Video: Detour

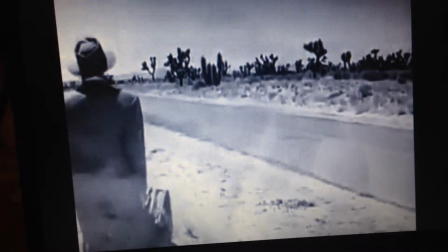At the beginning of the travelling scenes, the lighting and weather is bright. This represents his hope to becoming married and seeing his wife.
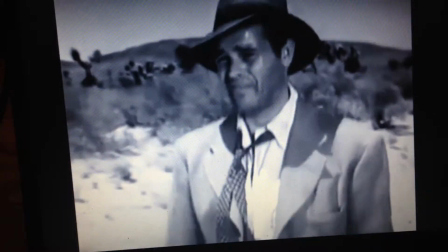The weather helps to tell the story, so does the different lighting techniques.
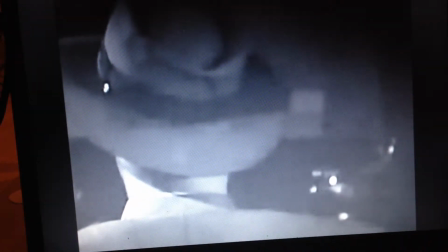I guess at least an hour passed before I noticed those deep scratches.
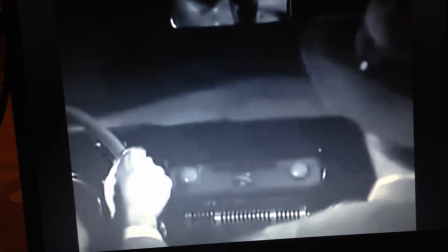The scratches on the hand foreshadow the future meeting of the femme fatale and gives a clue about the character to Al and the audience.
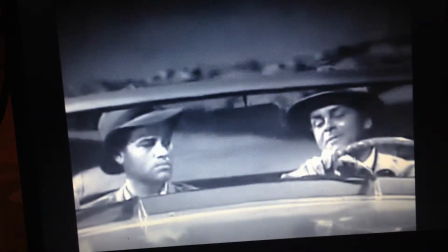Because he said, beauties, aren't they?
They're gonna be scars someday.
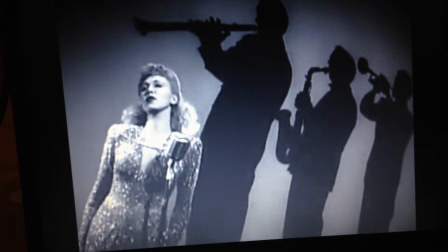There are repeats of the song his fiancée used to sing with him to remind the audience of the original plot.
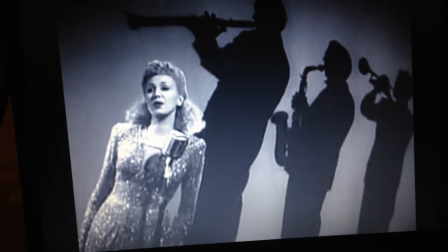This may also give Al and the audience hope. Extreme weather is used in film noirs to build up tension.
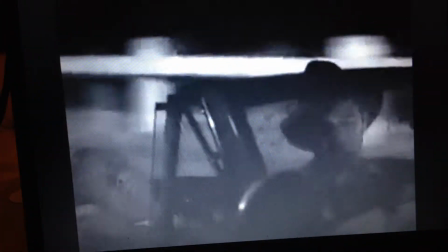This is really important as it puts a twist into the story, adding tension. In Detour, this is used at the exact moment the male whose car it is dies.
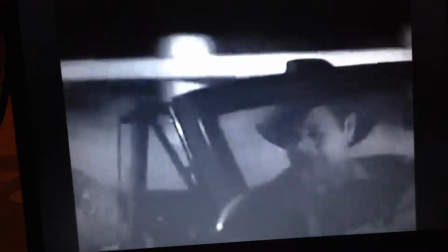The weather can often be a warning to the audience that something bad is going to happen.
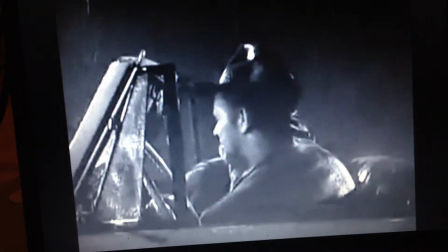Hot weather or extreme rain is never usually a good sign in film noirs.
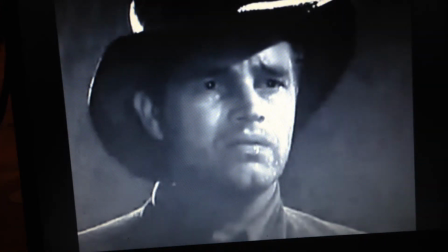The rain is shown on his face once he realises that he's in trouble.
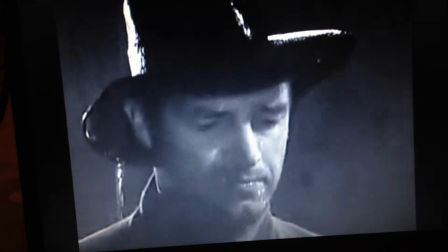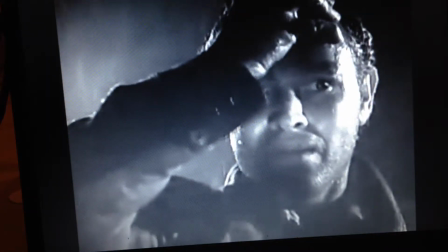In this shot, it shows the clothes he is wearing. Trench coats and hats are conventions of film noirs.
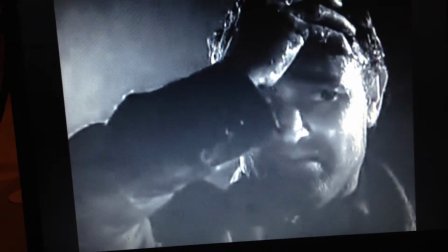It also shows the time eras that they were around.
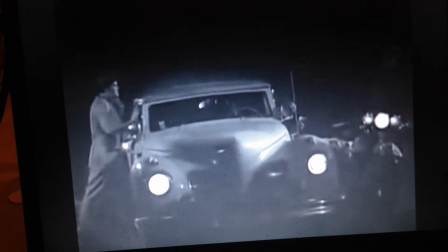The police officer builds up tension as you have the feeling that he might get caught almost straight away.
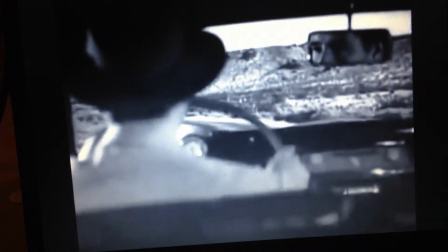Reflections and the use of a mirror are another convention of film noirs. They show the male protagonist in a different view.
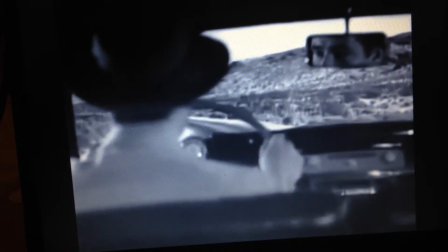They are also used regularly on femme fatales. However, this one shows Al.
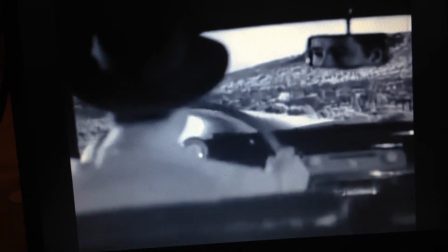It's also as he's coming up to trouble, so looking at him from a different perspective.
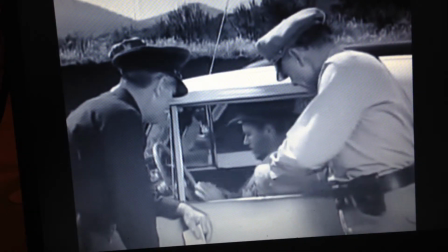He is then stopped by state officers. This is another way of building up tension, as it's another time that you think he may get caught.
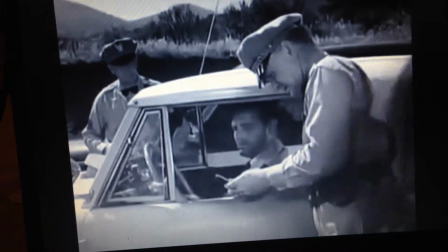However, luckily he gets away with it again. However, he's still driving towards his own doom.
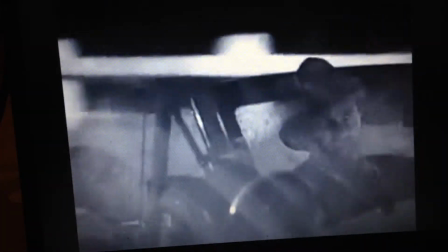Flashbacks are a very important convention of film noirs. They are used to help tell the narrative.
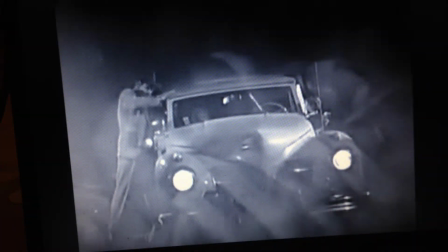They are usually from the male protagonist's point of view, as it is usually from his story.
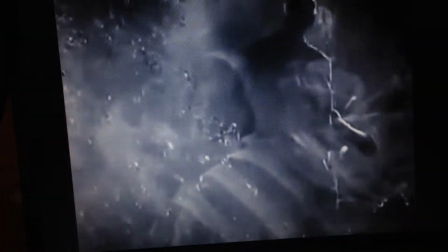They also work very well with narration.
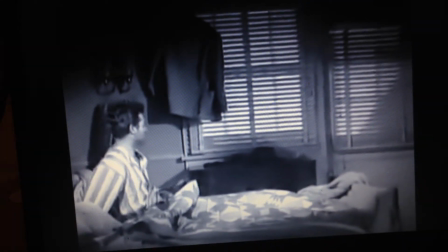The use of blinds are also very effective in film noirs and are a convention.
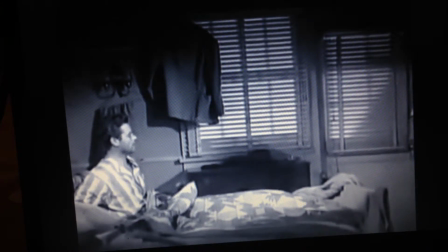They show someone's life being imprisoned or also breaking.
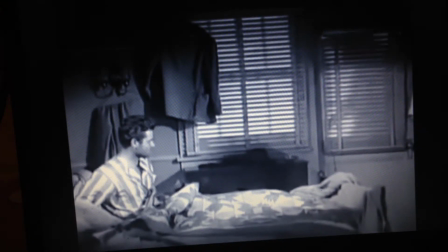They're used differently in different films. The use of shadows is also an important convention.
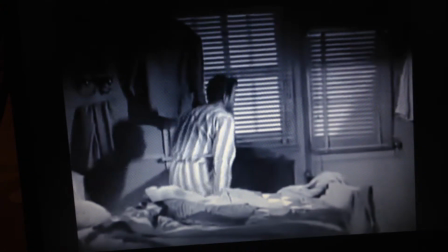It helps to build up tension. It can also show another part of someone's identity.
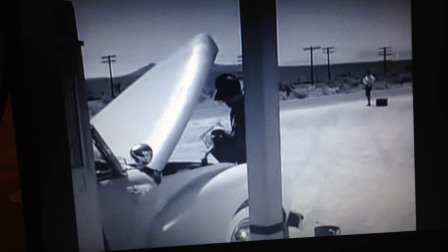When you first see the femme fatale, she is standing sexy. She looks approachable and innocent.
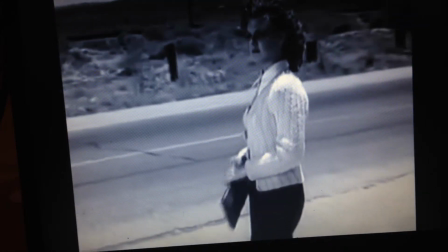Her character is perceived differently throughout the film. She then comes across fierce and rude.
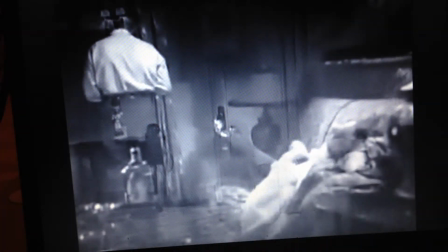This shows more of her character. Here you see the femme fatale smoking.
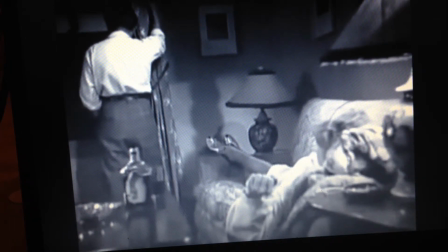She does it seductively and sexy. This is different to when the male smokes.
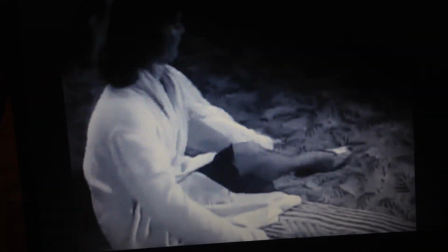In the hotel room, you start to see the femme fatale controlling him and controlling his actions.
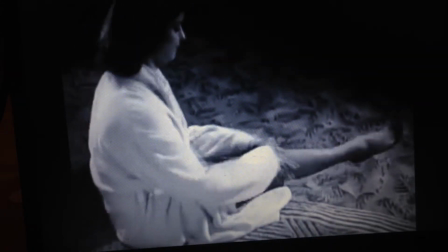This is when the characters swap roles and the real femme fatale comes out.
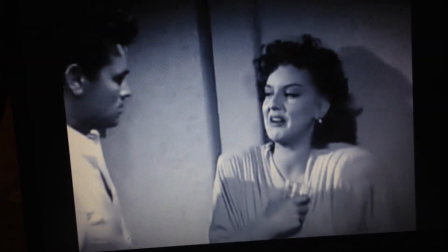Here the tension builds up and it starts to build suspense within the film.
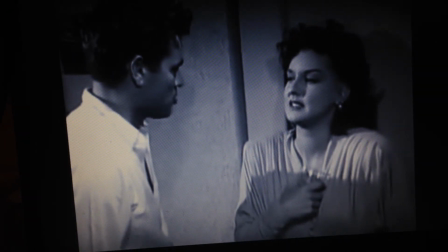The femme fatale is controlling the male and they start to fight, leading to their unfortunate future.
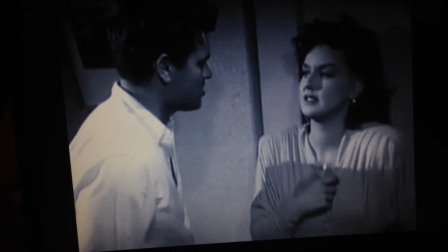Just like other film noirs, this becomes a convention.
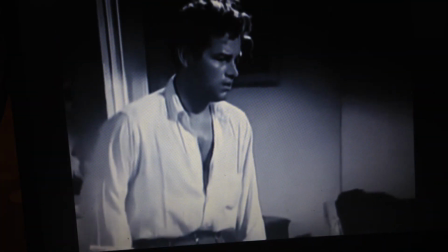He then finds her dead in a mysterious way, just like how the male died. This was the foreshadowing at the beginning of the film, which then leads to her death.
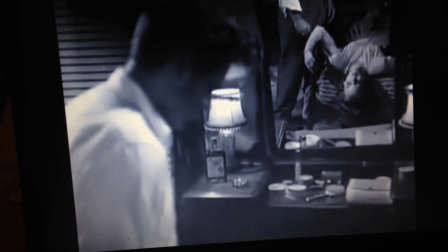The male protagonist is in trouble and he knows he will get caught. The male protagonist's role has been achieved clearly.
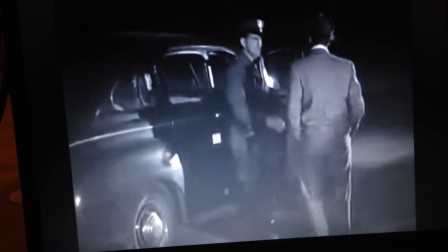The ending shows that Al, the male protagonist, was doomed from the very beginning, and like he says, Haskell's got in the mess and got him out.
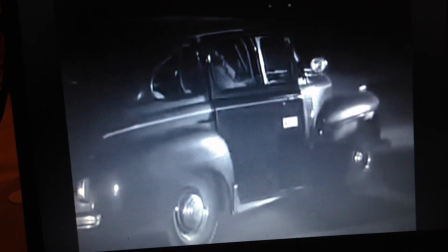However, he was arrested at the end. This is a convention of film noirs that the male protagonist is doomed. For no good reason at all.